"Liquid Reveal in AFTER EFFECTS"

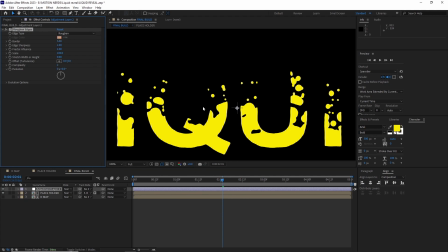And that just made it look more fused together and organic.
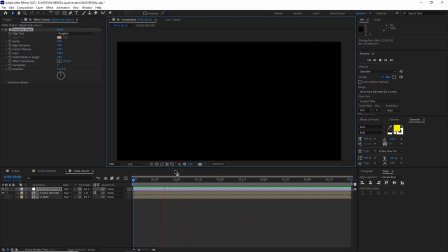I put the final build in a final composition and trimmed it so it started a bit early.
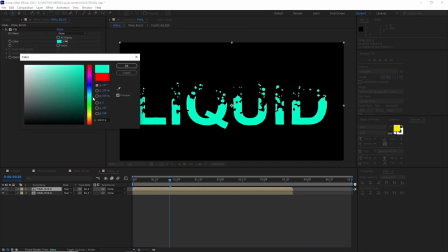And after that, I duplicated the comp couple more time and added different colored fill to them and offsetted them to get a cascading effect.
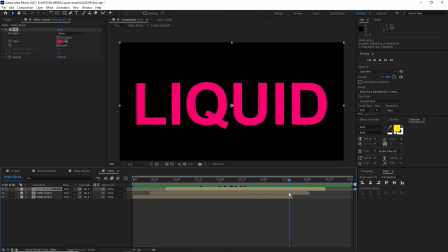And that's it. This is how you achieve this effect. As you can see, it's a pretty simple and quite versatile one, and it's completely procedural.
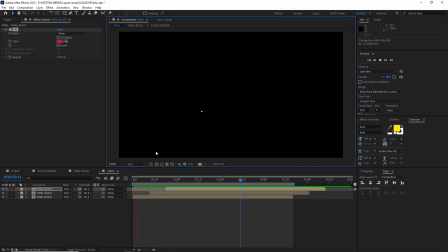So just change the source and all the effects is going to be auto-updated in the main composition.
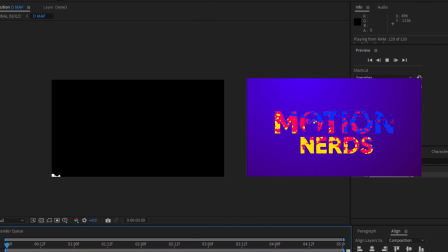It's quite customizable too. As you can see, just by changing the angle of the linear wipe, we changed how the reveal direction looks.
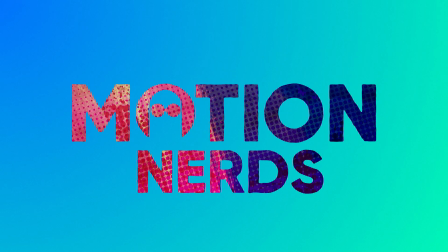Or in this one, where I changed the placeholder comp's colors from simple solid to different types of textures.
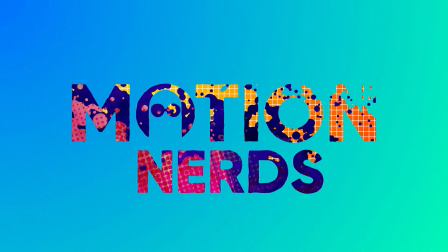So really, the ideas are limitless. Thank you guys for watching this video.
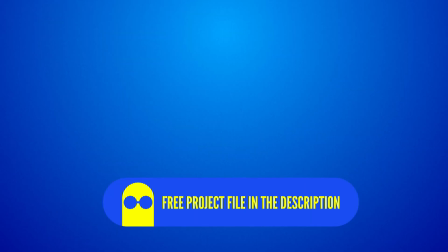Make sure to download the free project file in the description and experiment with the values to get a different look.
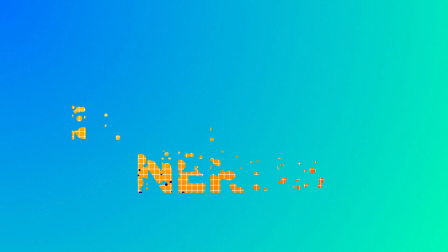As always, if you like this tutorial, leave a like. Any questions you have regarding this tutorial, please comment down below.
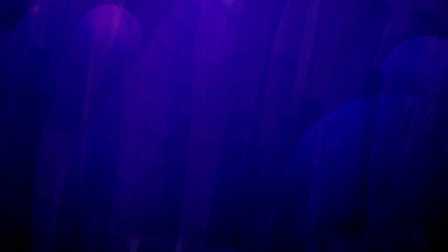Share it with more people so they can learn these techniques too. And please do consider subscribing to Motion Nerds for more tips and tutorials like this. And I'll be seeing you in the next one. Bye.